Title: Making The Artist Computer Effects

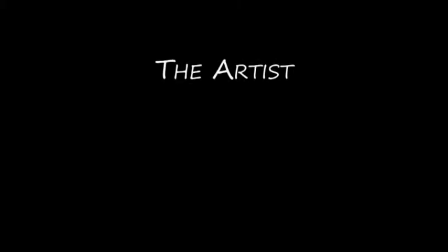(0:02)
Hi, this is Kyle Ringgenberg. I created the visual effects for the movie The Artist. During this featurette, I'll be walking you through the creation of one of my favorite CGI shots from the film.
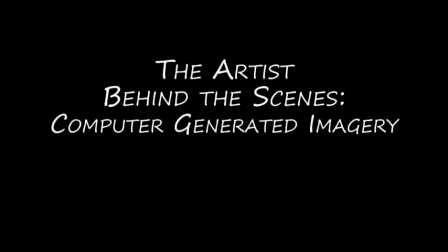(0:12)
Before we get started, I'd like to point out that I'll be showing you a very high-level overview of this shot. Specifically, you won't be seeing any of the testing or experimentation that needed to happen before modeling and animation could begin in earnest.
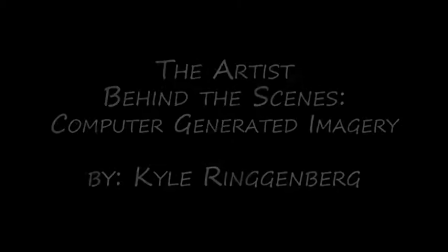(0:24)
This point will become more clear as we progress. Alright, let's get started.
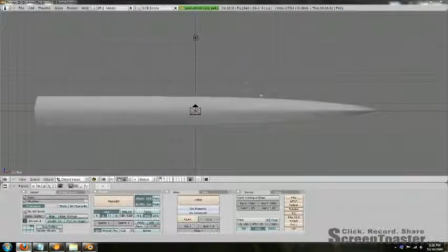(0:29)
The first step to embedding computer graphics into a live-action shot is to create the 3D models.
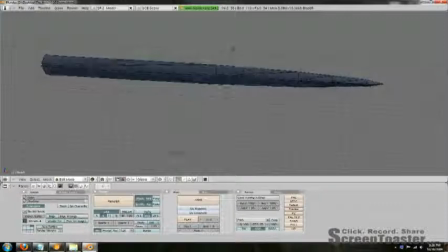(0:34)
In this case, I went through about a dozen iterations before deciding on the final objects you see in the finished movie.
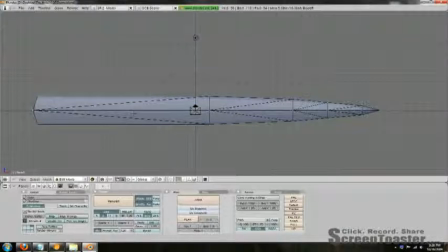(0:40)
The script called for blades which grow out of Professor Andrews' hands, so I started with that model. As you can see, the blade is a collection of nodes defining its basic shape, with a high subsurfacing filter to smooth out the edges.
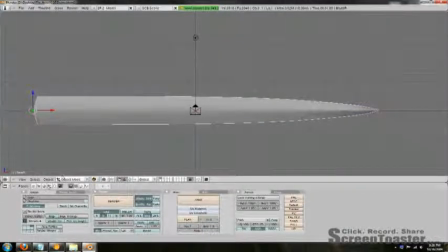(0:54)
Once the model was built, I could view a basic rendering of the object. Of course, it's still missing a texture, so I added that next.
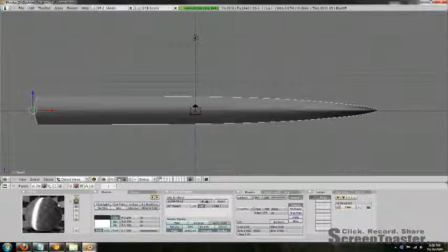(1:01)
The blades were to be made of metal, so I gave the texture a high specularity and reflectivity with a light swirling bump map.
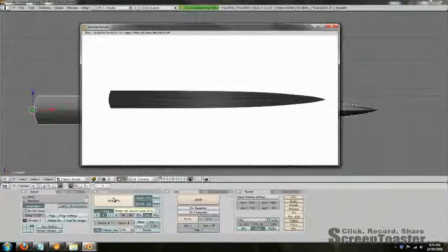(1:08)
Here's what the final textured blade looks like when rendered against a white background. Bear in mind, this blade reflects its surroundings, including the live-action footage that will be added later.
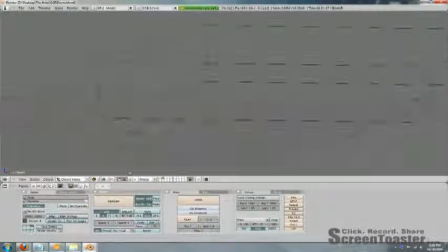(1:19)
The other key object that I needed to model for this shot was the fire effect. The object itself was quite simple. A volumetric box with dimensions matching the previously created blade.
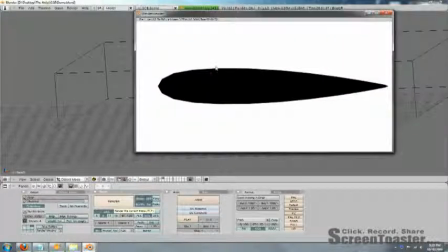(1:30)
The real interesting aspect of this model is the flame-shaped masking, which is visible via this basic render.
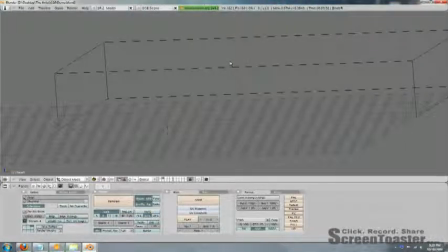(1:37)
The final modeling task was to create a realistic flame texture that flickers with motion.
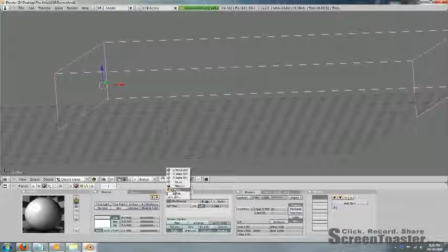(1:43)
This was done by layering a number of individual textures that encompass color, specularity, texture, and transparency.
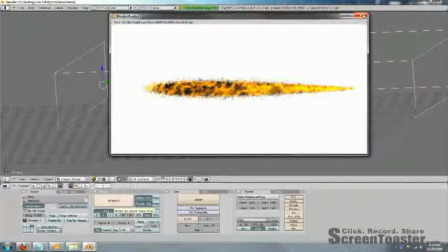(1:51)
Several of these subtextures are mapped to global coordinates so that the flame shifts as the object moves in 3D space.
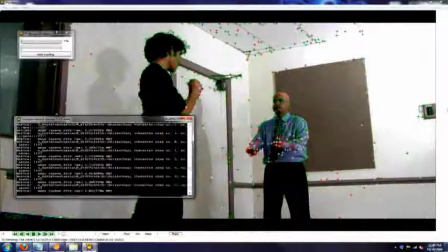(2:01)
With the modeling done, the next step was to align the virtual world with the live-action world. I did this by running motion tracking algorithms on the raw footage, which involved a frame-by-frame analysis of camera motion.
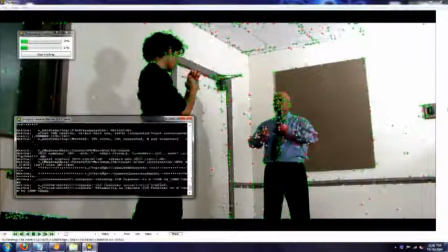(2:15)
The trick to a successful motion track is to enter accurate camera data, field of view, distance from the subject, etc., into the algorithm. The tool I used, Voodoo Camera Tracker, identifies key points in each frame and extrapolates motion between them.
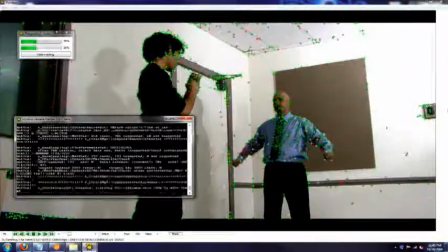(2:30)
This is a lengthy and processor-intensive task, but is essential to convincingly embed digital objects into a live scene. Once this process was complete, I was able to start reconstructing the set in 3D space.
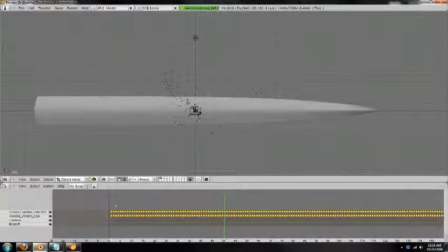(2:44)
Importing the motion tracking data into my 3D scene created keyframes for the digital camera, replicating its motion from the real world.
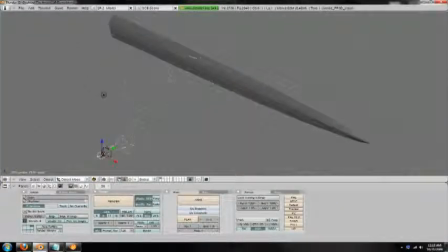(2:51)
It also placed the keyframes extracted from each frame into their respective locations in 3D space.
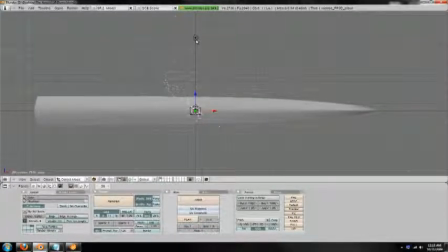(2:58)
This data was essential to tracking Professor Andrews' hand motion.
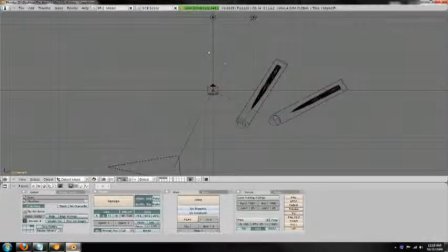(3:02)
I then created a system of invisible objects to hide the flaming blades as they grow from Andrews' hands, as well as when they should pass behind Alex's body.
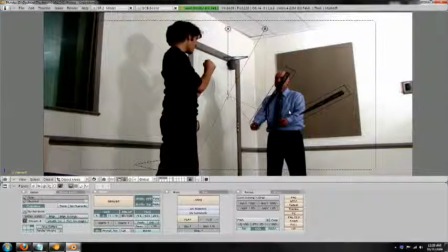(3:11)
The final and most labor-intensive step was to align all the 3D objects with the live-action equivalents.
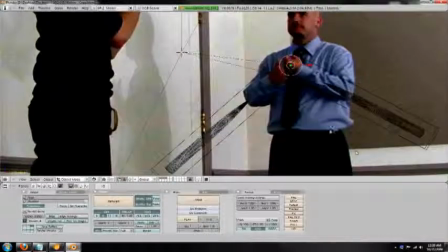(3:18)
The key points from the motion track data provided a good reference, but ultimately the location and rotation of the objects had to be done by hand.
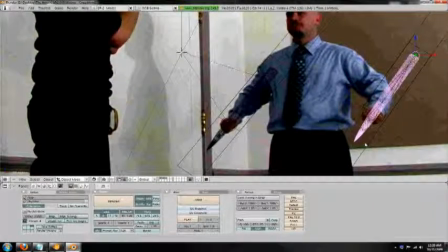(3:29)
Finally, I applied motion blur, full anti-aliasing, and compositing to create the finished shot.
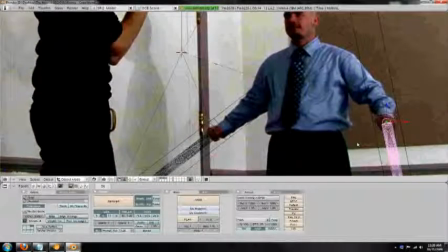(3:34)
All told, it took nearly 45 hours of work to experiment, model, texture,
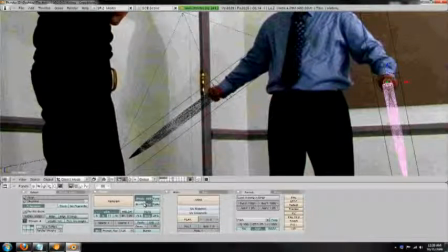(3:40)
motion track, animate, and render, a total of 25 seconds worth of CGI effects.
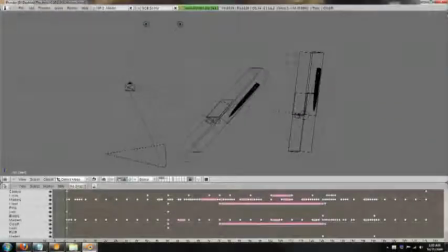(3:46)
I'll end this featurette by showing you the completed shot during its various phases of production. First, this is the initial wireframe motion showing all objects and their keyframes in the lower half of the screen.